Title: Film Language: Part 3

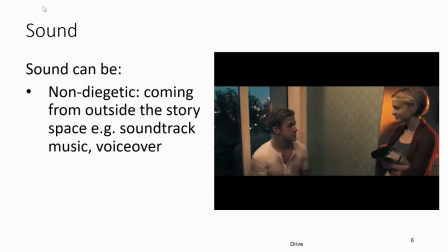497s
There is very little dialogue in the sequence, but the music there and the montage shows the two falling in love. So the lyrics of A Real Human Being and A Real Hero is her feelings towards him and his feelings towards her.
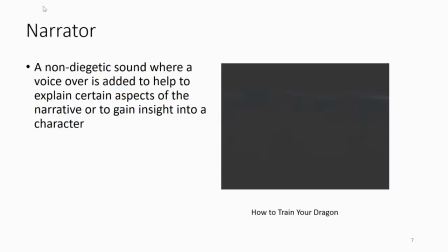513s
We can also have the other non-diegetic sound of a narrator, and here it's used in How to Train Your Dragon to open the film, and so in order for the audience to understand what is happening, give us a bit of backstory and information, they use a narrator to do so.
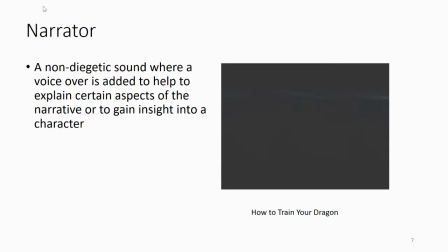528s
What's really neat is it then cuts to a diegetic sound at the end of the clip.
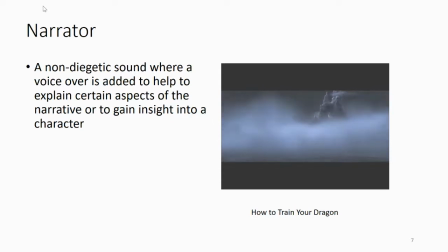536s This is Burke. It's 12 days north of hopeless and a few degrees south of freezing to death.
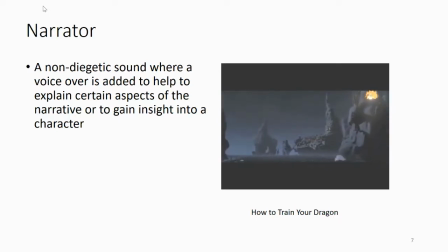543s It's located solidly on the meridian of misery. My village. In a word, sturdy. And it's been here for 7 generations, but every single building is new. We have fishing, hunting, and a charming view of the sunsets.
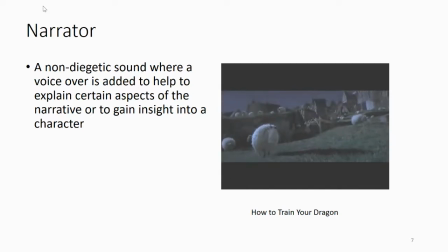561s The only problems are the pests. You see, most places have mice or mosquitoes. We have
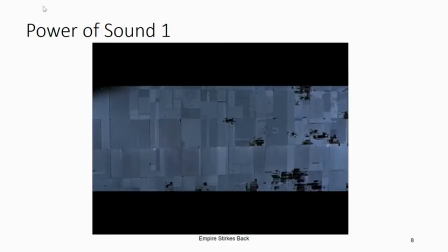574s dragons.
Now, to illustrate how important sound is within a film, you're going to watch the same clip. Don't worry, when you watch it first time round, there's nothing wrong with your speakers or headphones. What I'd like you to do is I would like you to think, which clip is more interesting?
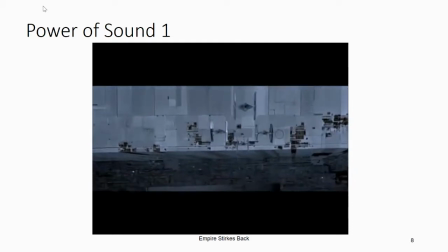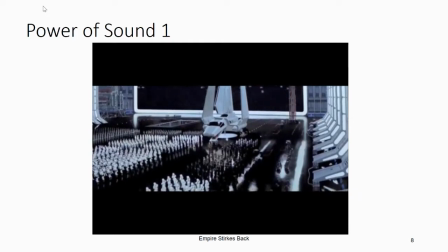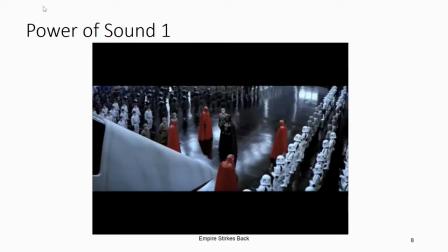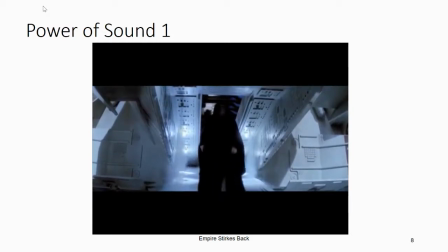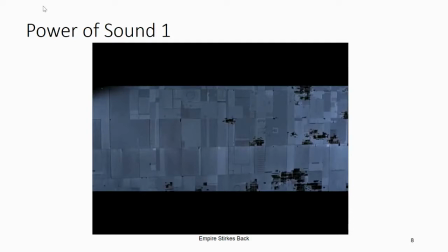639s
So what you are seeing there is the most expensive shot produced up until 1981. So that's from Star Wars Empire Strikes Back. New technology had to be developed by ILM in order to create the shot. We are seeing hundreds of extras,
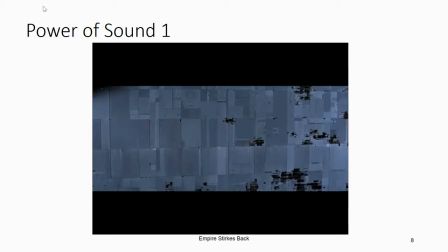656s
full-scale model spaceships, and also paintings called matte paintings used to create the inside of the Death Star. Yet without sound, it lacks something. So watch the clip again, this time with sound.
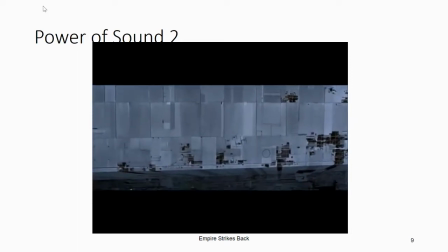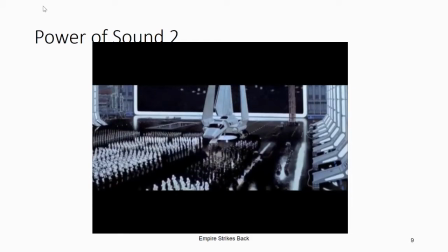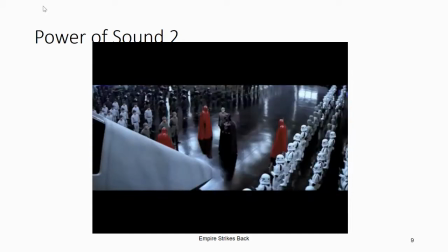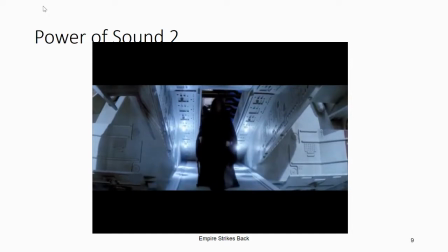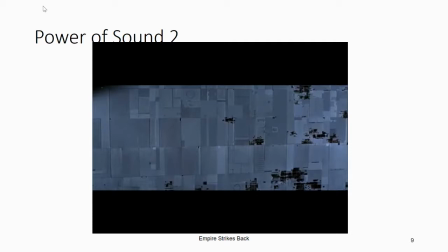716s
So there we have the mixture of diegetic and non-diegetic sounds to create possibly one of the most famous entrances in film, the Emperor with the Imperial March playing in the background. Now the characters themselves would hear the spaceships, the sound of Vader breathing, and also the spaceship door lowering.